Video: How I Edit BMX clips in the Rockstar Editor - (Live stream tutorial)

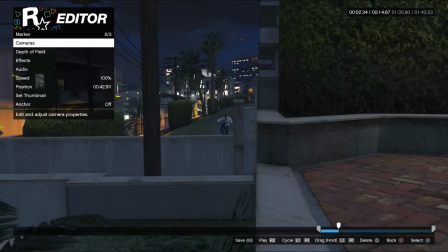But remember, if you've got the camera too close to your character, hello Shire by the way,
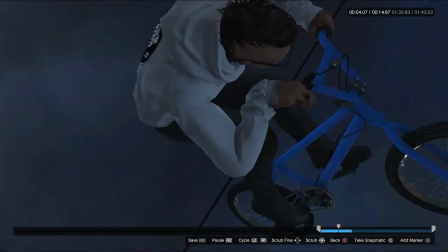if your camera is too close, you'll get it'll be warping like that. See how it warped over? We don't really want that.
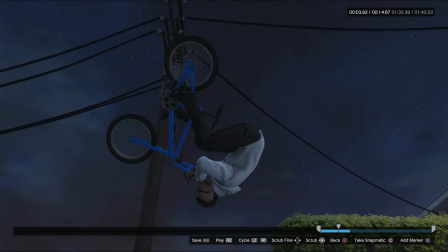So we could cut this one off halfway here, maybe back here.
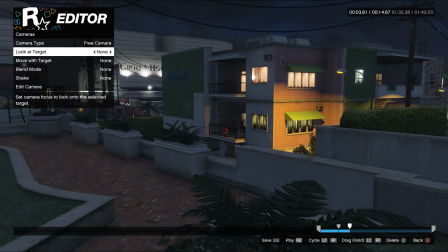I really wanted to use the alleyway though.
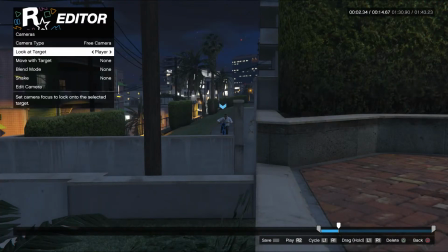Maybe we could.
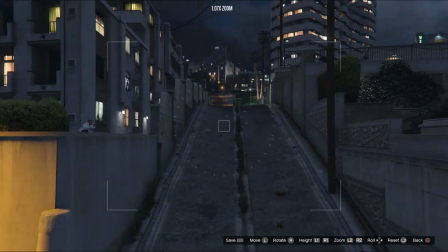Maybe I could use the alleyway. I think just gapping across this little alleyway it's not overly cool in itself, but I think visually it's quite nice.
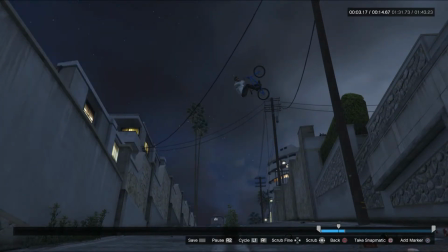So maybe if we put it here, camera look at player.
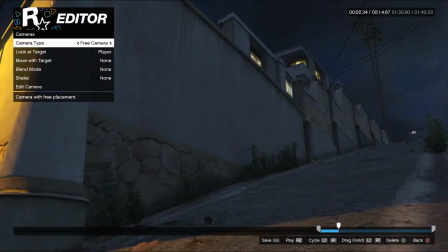No, it's not really showing the rotation though, is it?
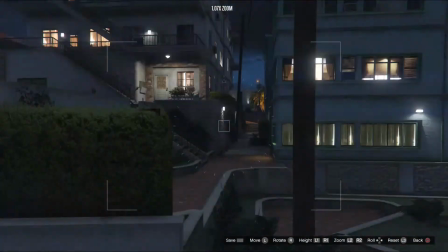So if we flip it back the other way, how does this look?
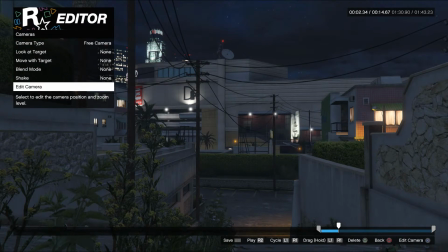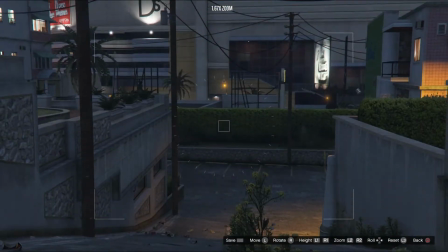Maybe if we got it out of the weeds for a starter. So let's have a look.
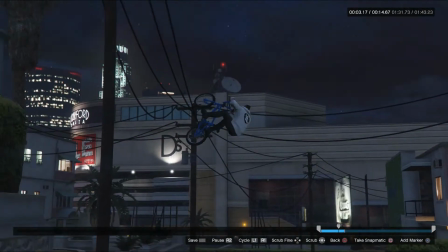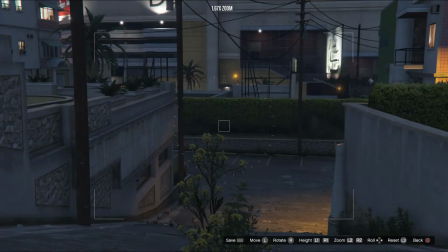Nah, I'm not feeling that at all. And then often, if I'm not feeling it, I will literally continue until I find where I'm happy with it.
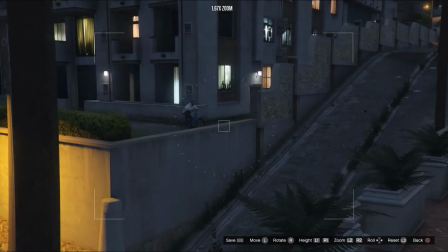And that's what you have to do sometimes with these camera angles. We might be able to get away with just one here, one whole angle.
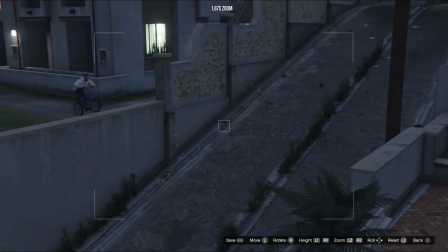Maybe if we can set it to, you can stretch two into one if you can have the camera follow.
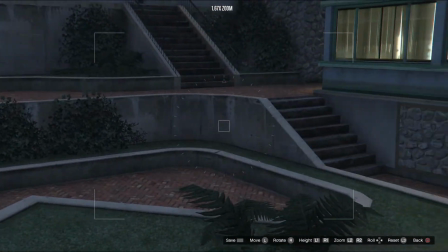And so this clip goes around and it goes around the bend and the clip finishes over here.
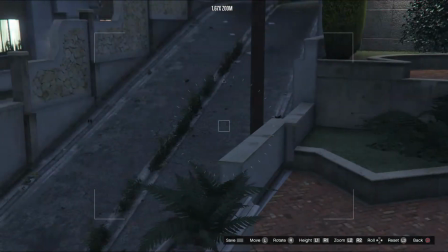So what we can do here is actually
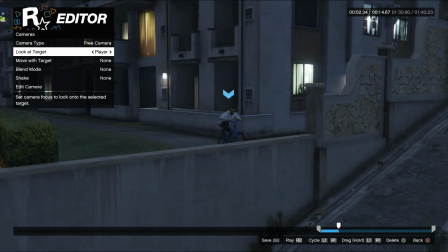just solid mount it in one spot and then have it look the whole way around. But it doesn't look that impressive though, so I think
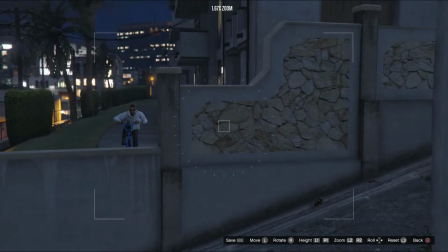we might have to go back to where we had it, maybe. Another interesting one would be
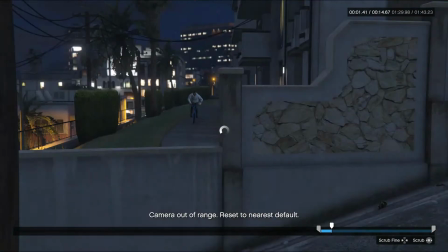you could pull this one all the way back, but it's not going to be back far enough, so
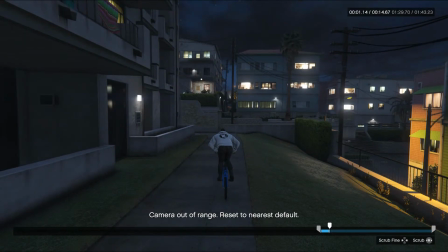you can stretch cameras out, obviously.
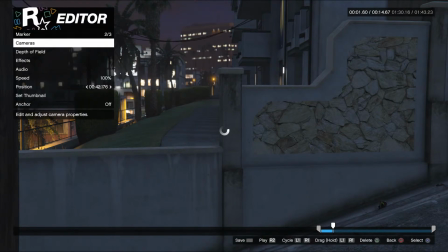So that looks quite cool actually, like that. And then maybe look at target.
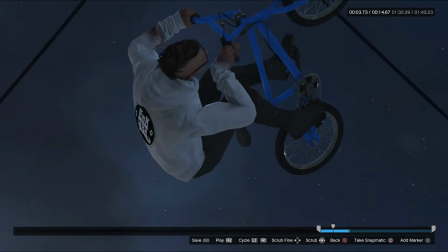You want to get it to the point where
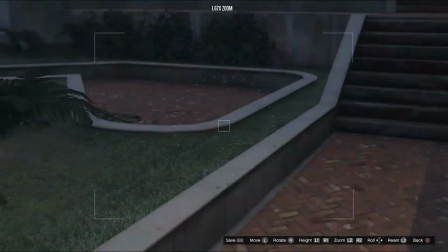it's going up. And then maybe we can throw her in over here. See how this looks.
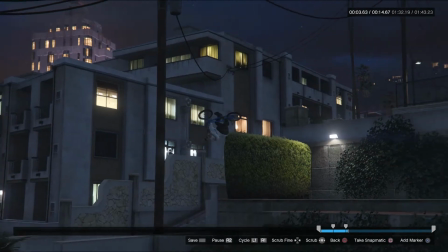Not
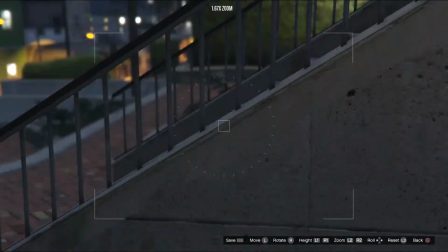overly happy with that angle either. Maybe over here, behind these steps.
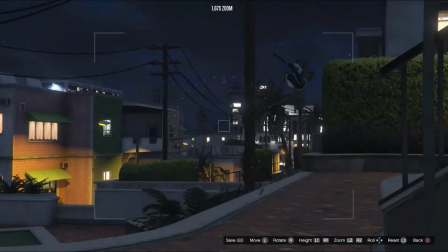Mind you, it doesn't really show that it's a wall there, does it?
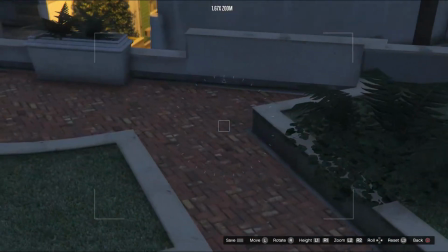No, that's not going to work for me. We might have to bring it around.
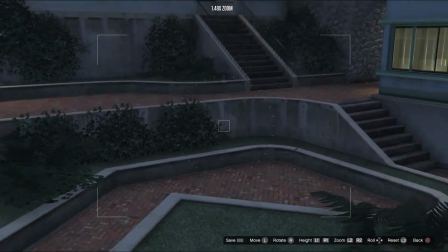See, this sort of showcases the curve of the wall, I guess, maybe.
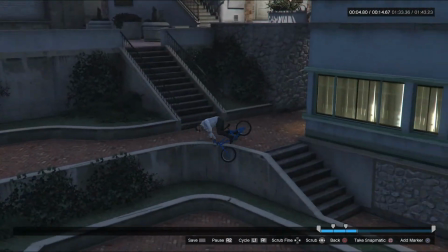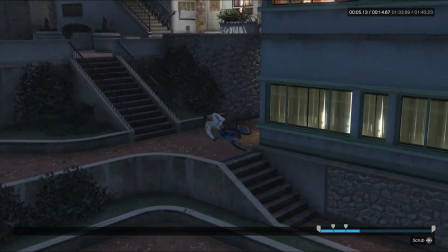Not sure how I feel about this one. It says sometimes it can be very difficult to get the right angles on these things.
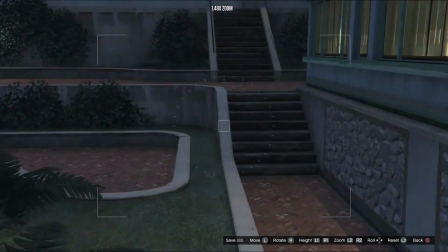It just takes a bit of time. Maybe at the front of the step here.
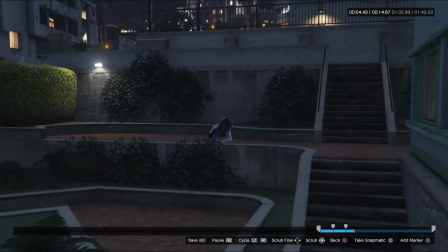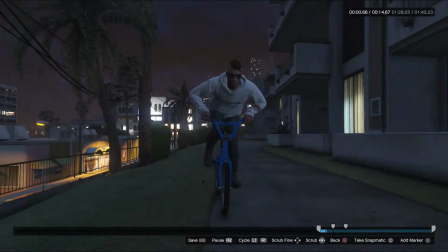I mean, that's okay. That's not amazing.
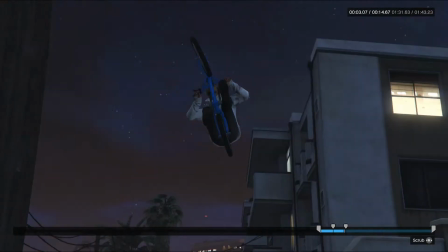The issue I have with how we've done the cameras here is that it's not showing the wall at all.
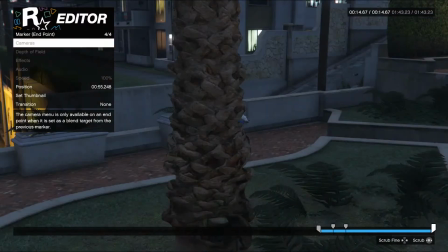So we might scrap that one. Might scrap that camera.